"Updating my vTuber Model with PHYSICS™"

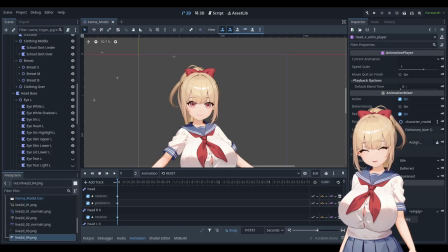Well, this is a bit embarrassing. Yes, I know I said I'm not going to update the face textures anytime soon, and here I am going back on my word. You know, I did some research on some professional VTuber models,
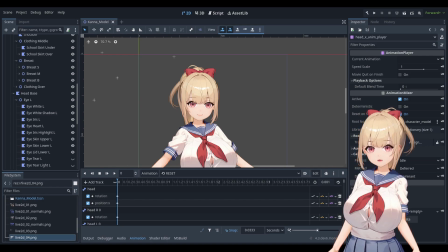and I think I got some pretty good ideas on how to improve my eye wigging, and I really want to try them out, and my impatience got the better of me. So here we are. A bit of tinkering around in Stable Diffusion cooked up this image,
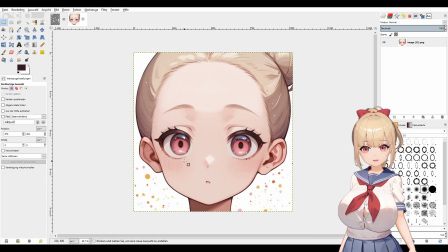and I really like what's going on here with the reflections on the irises and the little highlight here on the eyelashes. Gives them a very voluminous and 3D look. And I also like the eyebrows.
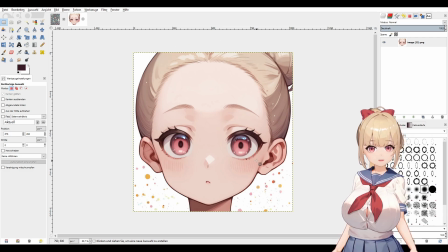The ears need update as well, and so does the back hair. So yeah, pretty good result.
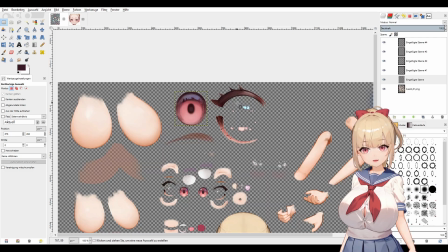And I went ahead and cut out the elements and put them into my spreadsheet. And you can now see how much bigger the new iris is compared to the last one. And I also separated the highlights from the iris
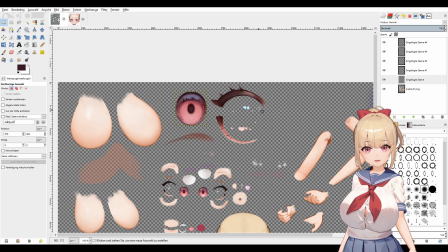into a different part of this texture so that I can animate the highlights, which is something I couldn't do until now. And this will probably add a lot of life to the eyes.
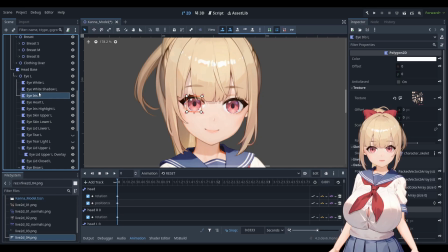So let's go through the textures and update the UV mappings. I start with the iris.
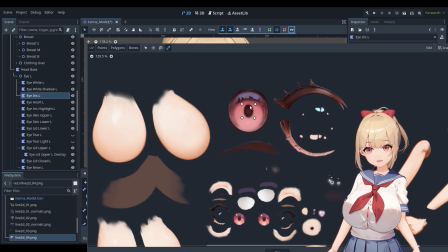Let's adjust the position of the texture and the scaling. This should do.
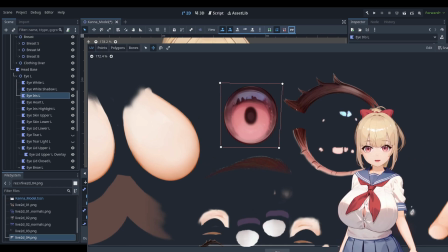And now we need to
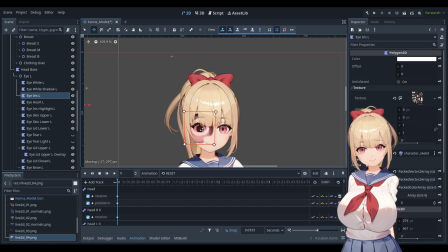reposition the sprite and apply a rescale because it's now freakishly big.
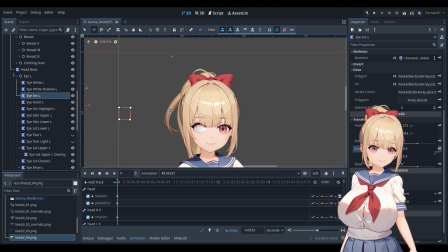So on 0.3, I don't know. Oh, this is still too big. Wow, okay. These textures are massive.
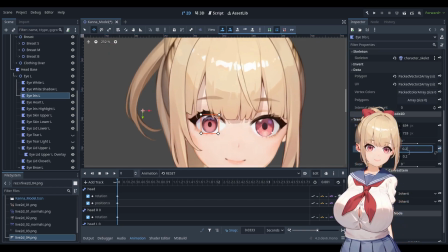Probably like this. This is probably the correct size.
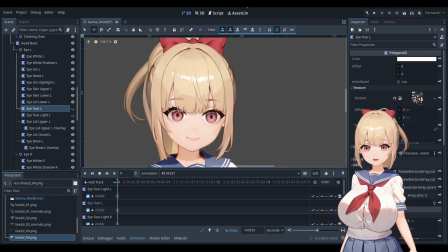And after adding the right eye, my character turned full yandere.
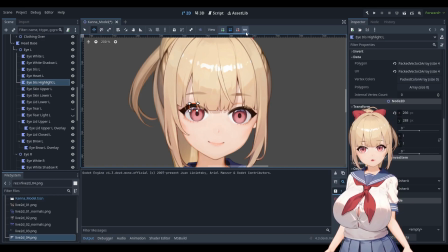Luckily, we already have a highlight layer, so we just need to adjust the mapping for that. And I'm going to do that real quick. All right.
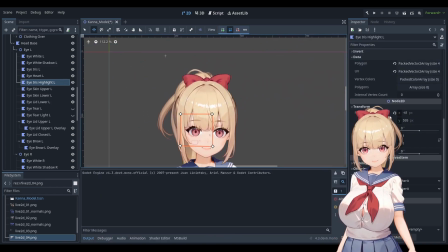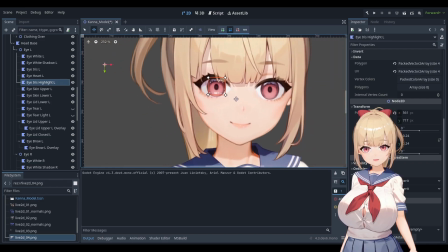Like this. Okay, this looks already much better.
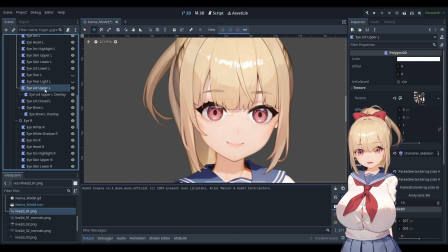So let's continue with the eyelashes.
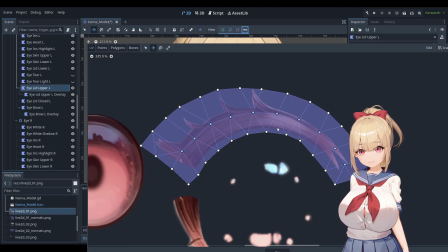Probably like this. Yeah, okay. Let's try this.
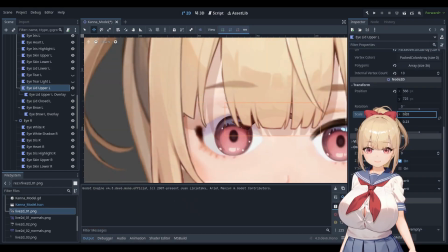Like this.
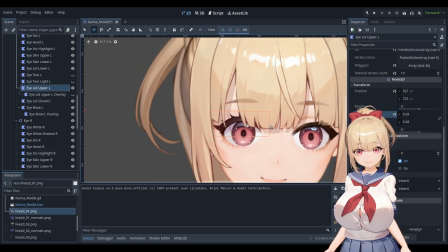Okay.
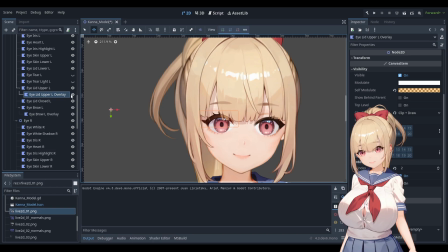To make it look a little bit more anime, I have another layer here that is basically a duplicate of the original eyelashes, just with a little bit of transparency applied, so that the eyelashes shine through the front hair bangs.
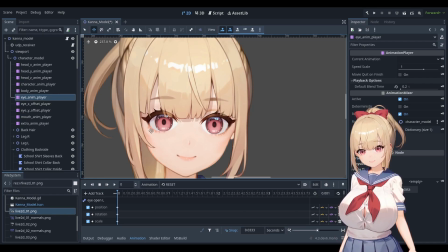So now that the right side is there as well, let's repeat the process for the lower eyelash.
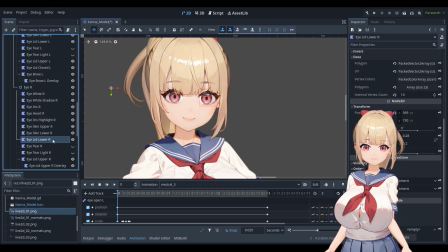There we go. And now we must still add a duplicate of the eyelash top version that gets mirrored to the downside for the eye close animation. So let's do this next.